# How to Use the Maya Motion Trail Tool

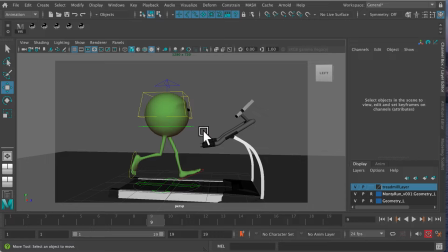0:00 So this is a very short video to demonstrate the use of the motion trail tool in Maya.
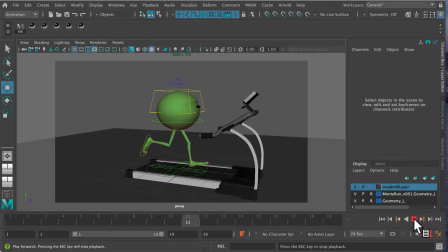0:05 This is a really handy little tool which can help us to smooth out a walk cycle or in this case a run cycle.
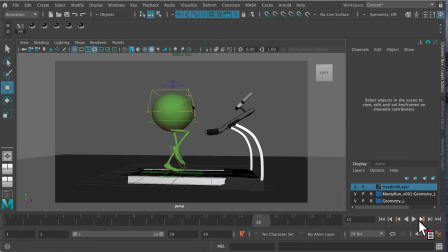0:12 And it's actually not uncommon when you're animating a run. You can see with my run with Monty here that the keyframes are kind of getting a little bit stuck at the back here, the sort of the back of the cycle.
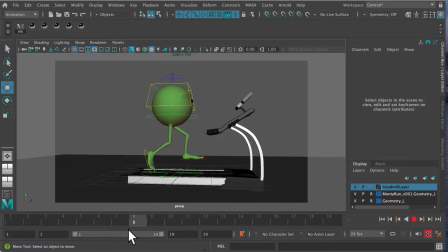0:24 And if you look at how I'm animating it, it's just a little bit sticky back there. and the path of action isn't very smooth and the same is true with the left foot as well but it's a little bit it can be a little fiddly to eyeball this just by looking at it
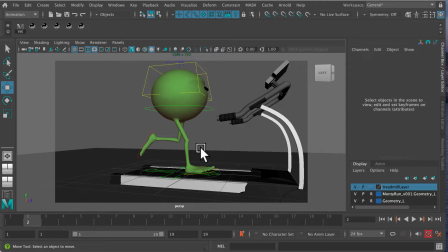0:41 but one really really useful tool is the motion trail tool and i'm going to show you now how that works so the first thing we want to do is make sure we're in the animation menu up here we want to turn off select surface objects and then we want to make sure if
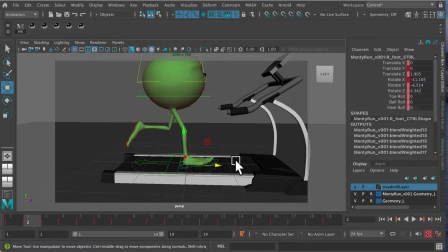0:58 we're going to do let's say we're going to let's just turn off the treadmill layer
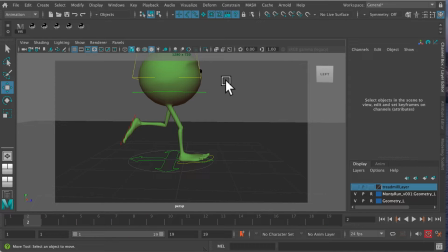1:03 for now and I'll also I'm going to just
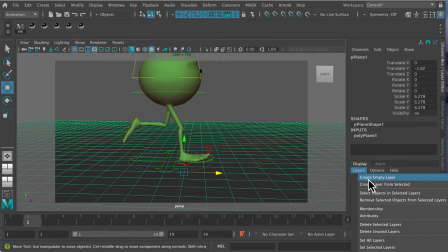1:07 turn on select surface objects for now and just create a layer to get rid of that so I'm just going to go create layer BG and we'll just pop the ground plane in the BG just to get rid of it and selected objects and turn that off.
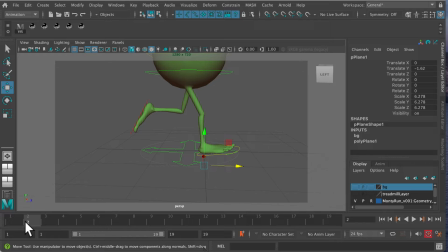1:21 So now we've got a grid and a foot traveling backwards on an imaginary treadmill. So let's select that foot and let's make sure that we've got keyframes. We want keyframes on all the frames for this really to work.
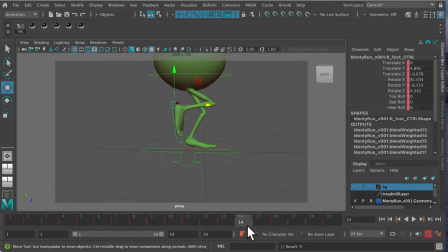1:35 So let's keyframe at 11, 12, I mean you don't have to but in a run cycle this is going to help. And then what we're going to do is we're going to,
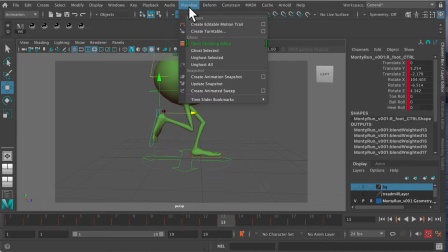1:48 making sure that we're in the animation menu we're going to go visualize create editable motion trail and I'm going to open up
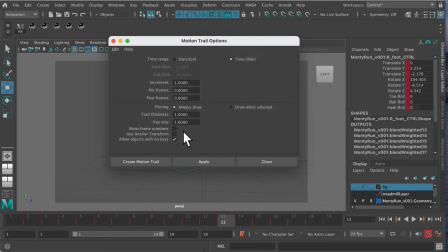1:55 the options box there and we're going to make sure that show frame numbers is on and yeah time slider that's
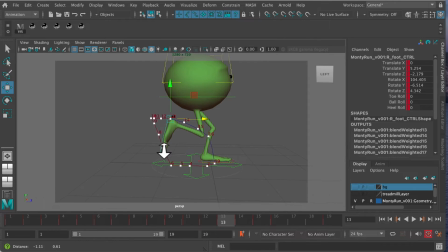2:06 all good so create motion trail and in order for the motion trail to show up you need to have motion trails turned on
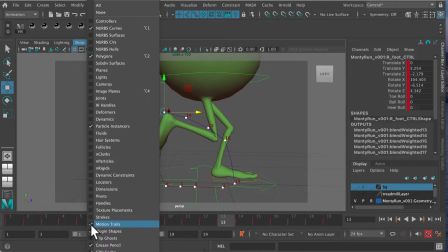2:14 here under show so if I don't have motion trails turn off if I turn it off there they will disappear and they will be invisible and no use to you but I can just go and turn them on here and we can now see what this motion is
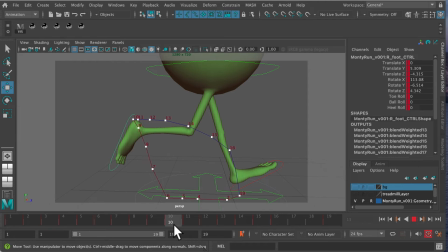2:26 looking like and so you can see it's there's this rather nasty clunky shape to that trail whereas what we want is a nice smooth arc and actually without even changing the feet we can just go in and we can adjust these guys like this
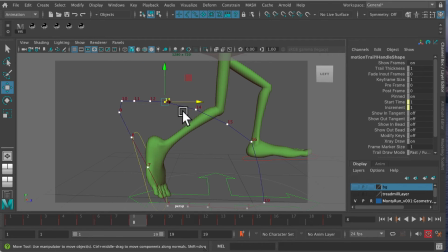2:48 and just move these around to make the whole thing smoother and more attractive so just by doing that I can see already I'm going to get a smoother pattern I know it's
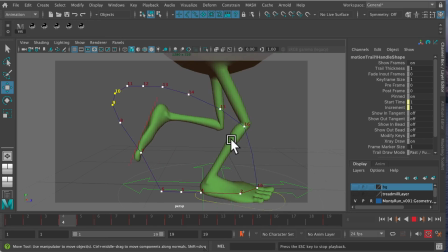3:04 going to work better and it does right because we're now following the path of action remember path of action is one of the 12 principles of animation the more you have a nice smooth flow to that the better your run cycle is gonna go is gonna be and you can use this for run cycles for walk cycles for anything where you've got a part of action and
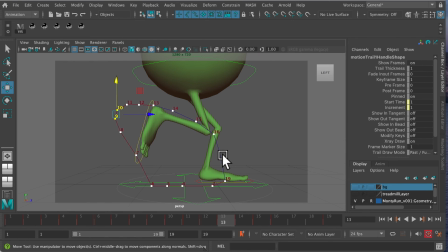3:25 where you're where you can see that there's something wrong with the motion but you're having trouble diagnosing it so that in a nutshell is the motion trail tool in Maya